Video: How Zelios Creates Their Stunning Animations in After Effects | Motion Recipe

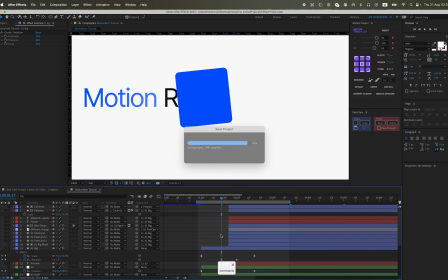Turn the very first one a little bit to the left, set its value to a precise -6 or a positive +6,
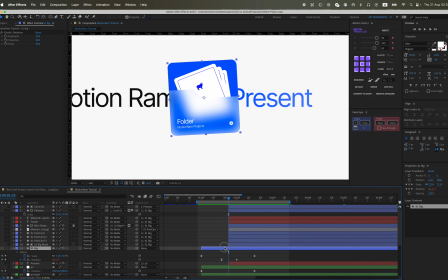and the second one should be just exactly like we had it previously, slightly rotated.
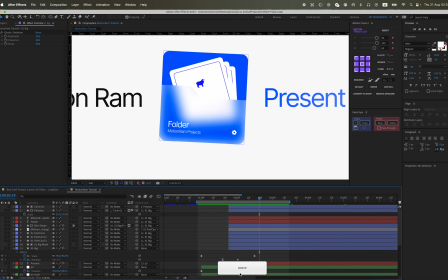And then let's also add the elastic expression from the motion tools.
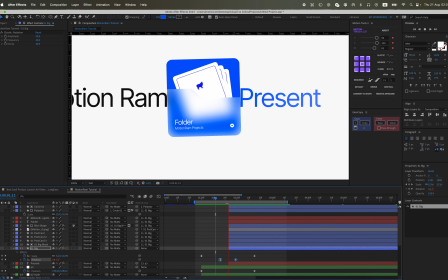But it's critically important that the second keyframe remains perfectly linear, then the entire animation will work absolutely great.
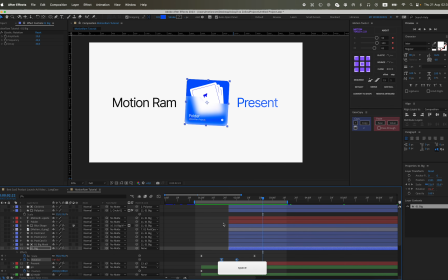And our values are 20, 40, and 40. This gives us a very slight and subtle rocking effect on the overall rotation.
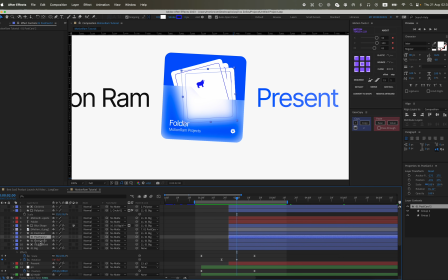Let's even set the value to -8 for a more intense and powerful rocking experience.
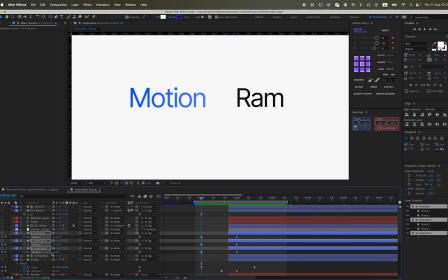And here the value is +3. And let's also animate our postcards additionally, giving them some dynamic movement. We will also carefully set keyframes for them at precisely the same positions, or rather, accurately set the individual keys for each animation property.
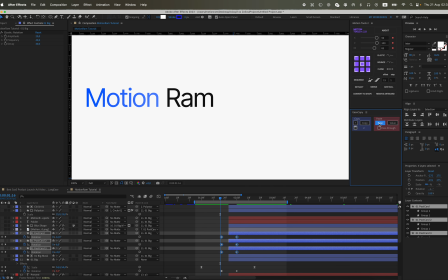And we carefully set these specific values, also with a precise step of exactly 6 degrees. Let's carefully copy the animation graph, then paste it right here, and then add the elastic easing function.
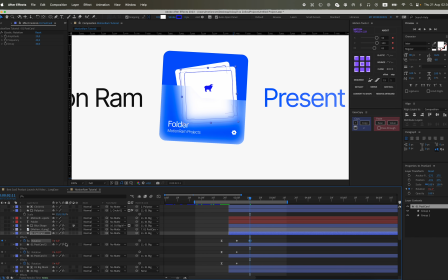Let's also copy this elastic with the values 40, 40, 20, 40, 40, and paste it into the next 2 postcards.
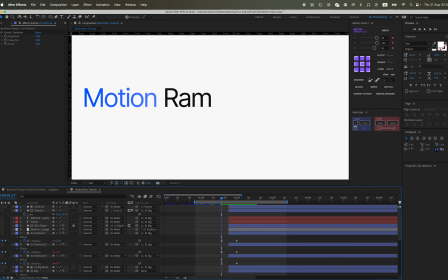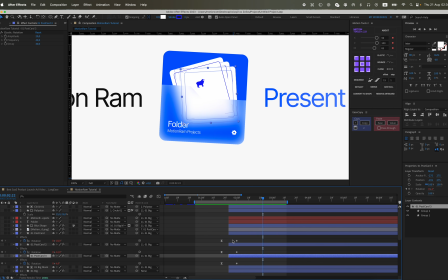Something like this. And let's shift it to the right by about 2 or 3 frames.
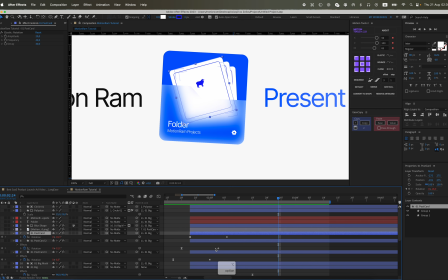So each subsequent postcard, this particular shape will be shifted to the right by like approximately 2 frames. This ensures that we have a smooth and sequential animation that flows naturally.
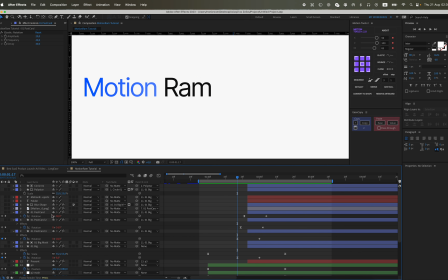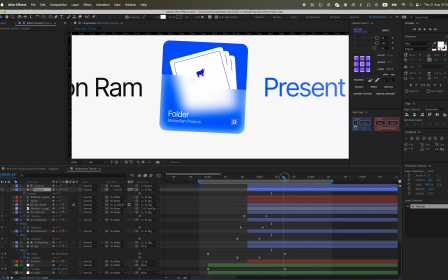I wanted to say some smart word, but I forgot what this type of animation is called. So let's now move on to discussing the polystar, which is a key part of our gear. Let's also animate an extra animation for the rotation.
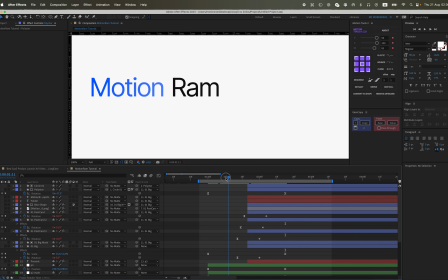So let's say this will be about 4.
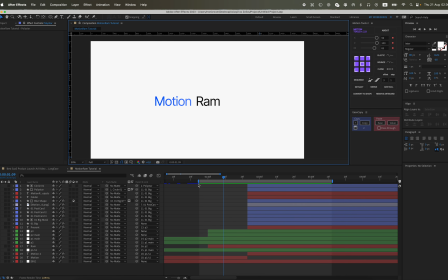That is to say it's 4 times 360 and down to 0, so that our gear spins really fast and then quickly stops completely.
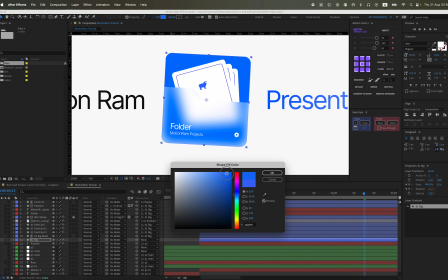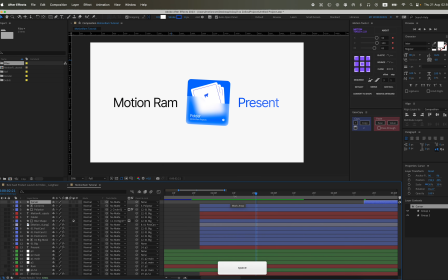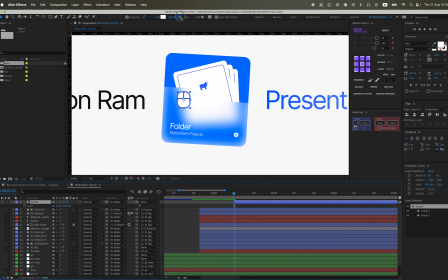And I also added a cursor. I had it meticulously prepared in advance, but you can easily find any suitable cursor you like on the Icon Finder website.
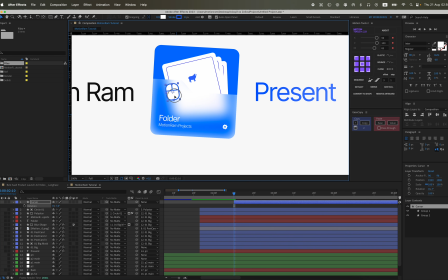I usually obtain some useful icons from there if I happen to need something specific or just browsing for inspiration.
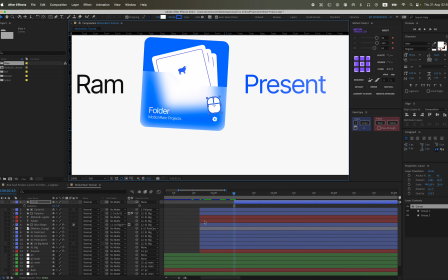Some I draw myself. For example, like this gear.